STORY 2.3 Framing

The next thing I want to talk about when using your phone as a camera is talking about framing when someone's on screen. There are three compositional principles to keep in mind. The first principle is called headroom.
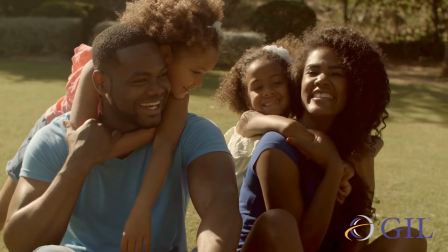(0:13)
Headroom is the space between the top of someone's head and the top of the frame.
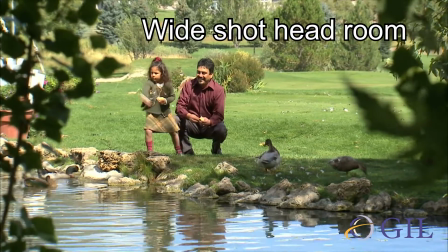(0:19)
Except for very wide shots, most shots leave little headroom between the top of the person's head and the top of the frame.
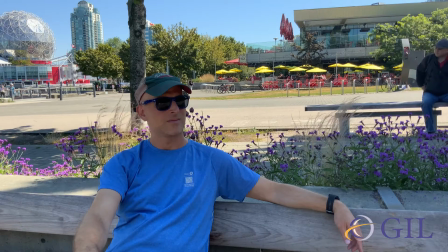(0:27)
Here are a series of examples of shots that don't work.
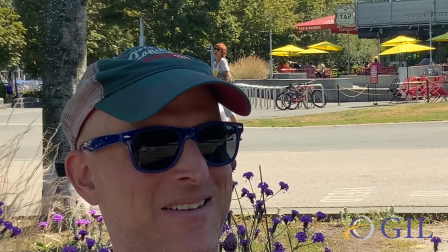(0:31)
Note when there's a lot of room above the head, how it looks odd and out of balance,
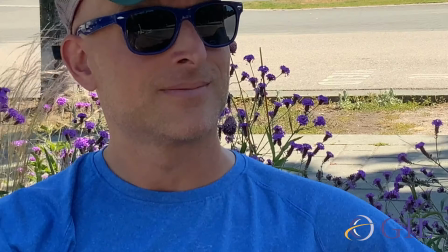(0:38)
whether in a close-up or a medium or even in a wide shot. Now see how this haircut is equally out of balance.
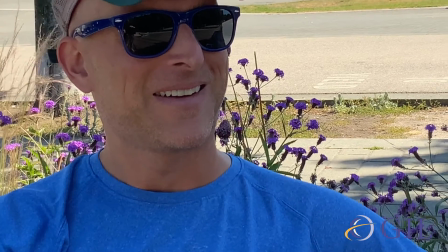(0:48)
Here are the same shots with proper headroom.
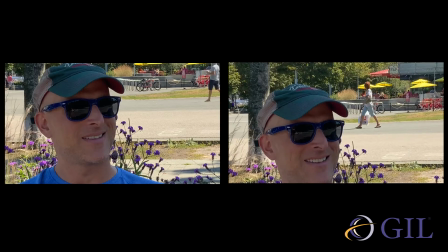(0:50)
Notice how the headroom is minimized, how the headroom is very similar between each of the shots, even in the wide shot.
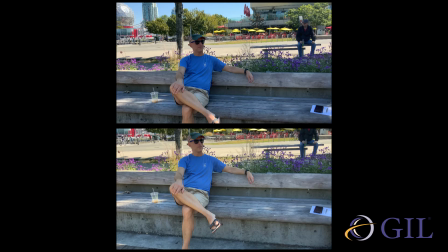(0:58)
Either way, compare the two next to each other.
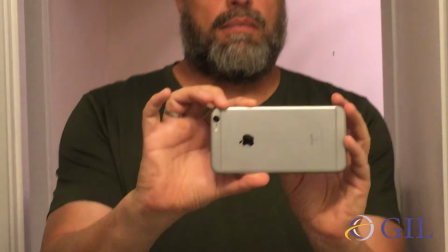(1:03)
So point your camera at someone or even at yourself in the mirror to do a brief practice.
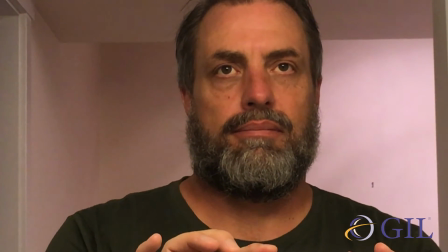(1:08)
Get used to shooting this way using proper headroom. The second compositional principle is called lead room. When people are being interviewed, they're looking at someone off screen. Lead room is the space between the person, the direction they're looking and the opposite edge of frame. Lead room gives space for the person on screen.
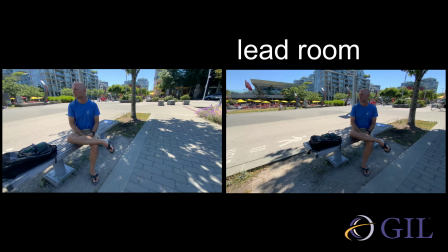(1:30)
When you give a person lead room it creates a sense that the person on screen is looking in a certain direction.
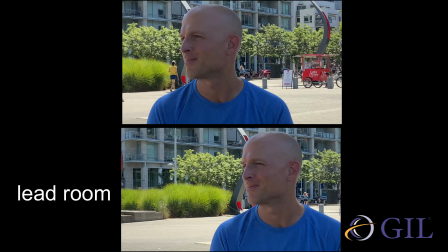(1:38)
What happens when we don't frame your composition with lead room? It also feels oddly off balance.
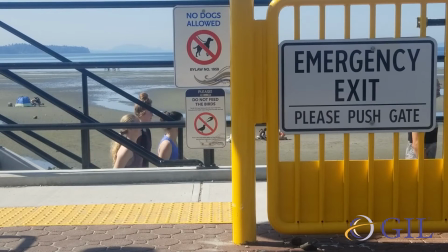(1:46)
Objects generally are pointing in one direction.
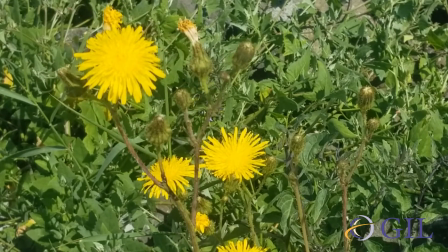(1:49)
Lead room is a compositional principle that helps balance the frame, pointing your object in that direction.
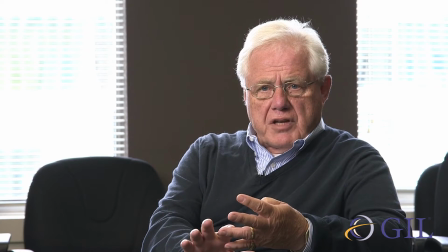(1:58)
If you take a look at any documentary interviews or dramas where people are talking to each other, you'll see this principle play out in practice.
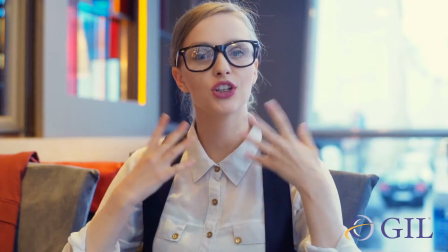(2:07)
It doesn't matter if the shot is a close-up or a wide shot. Unless the person is looking directly at the camera, the principle of lead room applies. However, just a note, instructional videos like this one, where the person is looking directly at the audience, directly into the camera as much as they can, you really don't need to worry about lead room. Like headroom, get used to using this principle all the time when you're shooting a video. If you got the first two compositional principles correct, you'll have already achieved the third one.
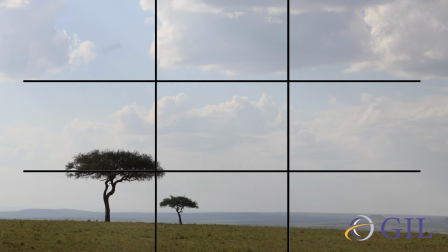(2:41)
It's a video and photography principle that says the screen is broken down into nine sections.
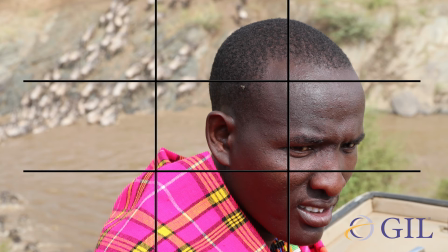(2:47)
This will create four points on the screen where the lines cross. These are the typical spots where the audience's eyes are drawn when framed properly. The rule of thirds will help create a very well composed image. What's the audience going to be looking at when they're looking at a person?
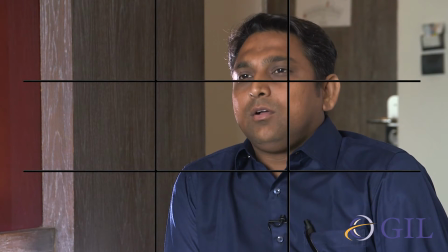(3:06)
Their eyes. So when it comes to shooting someone being interviewed and they're talking to the interviewer off-screen,
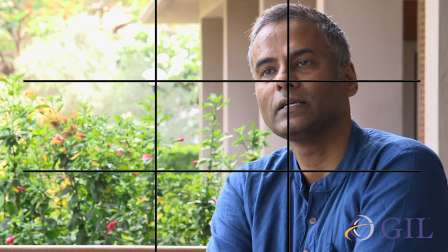(3:13)
put their eyes into one of the rules of thirds, also remembering the principles of headroom and leadroom.
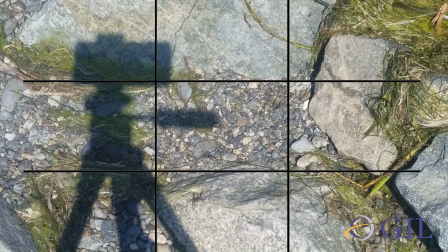(3:21)
The same goes when filming an object.
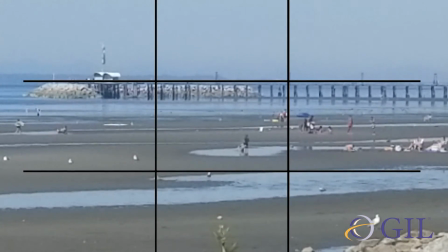(3:24)
Frame up your shot, putting what you want your viewer to be looking at in one of those points of interest, and there you'll have a well-composed image. Are there ways of breaking these principles? Sure, but it's best to learn how to use the rules to your advantage before you start trying to break them. Let's do a quick review. Call it your checklist. Turn your phone to the side to landscape mode.
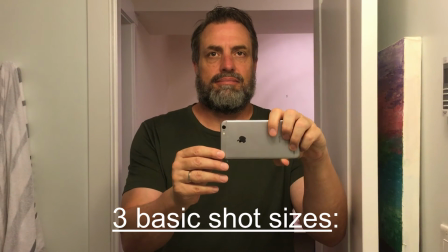(3:51)
Keep in mind the three basic shot sizes.
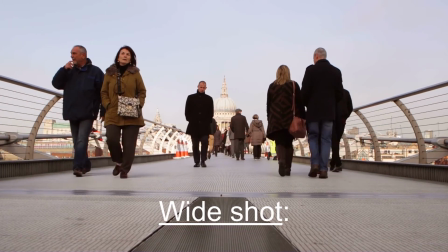(3:54)
A wide shows the entire person or thing, a medium is half that size.
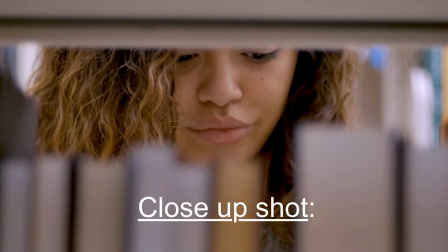(4:01)
And a close-up, half again, shows us details bringing us very close to the person of the thing.
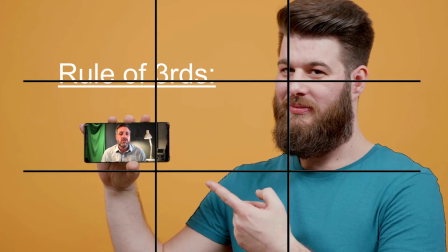(4:08)
Remember the rule of thirds.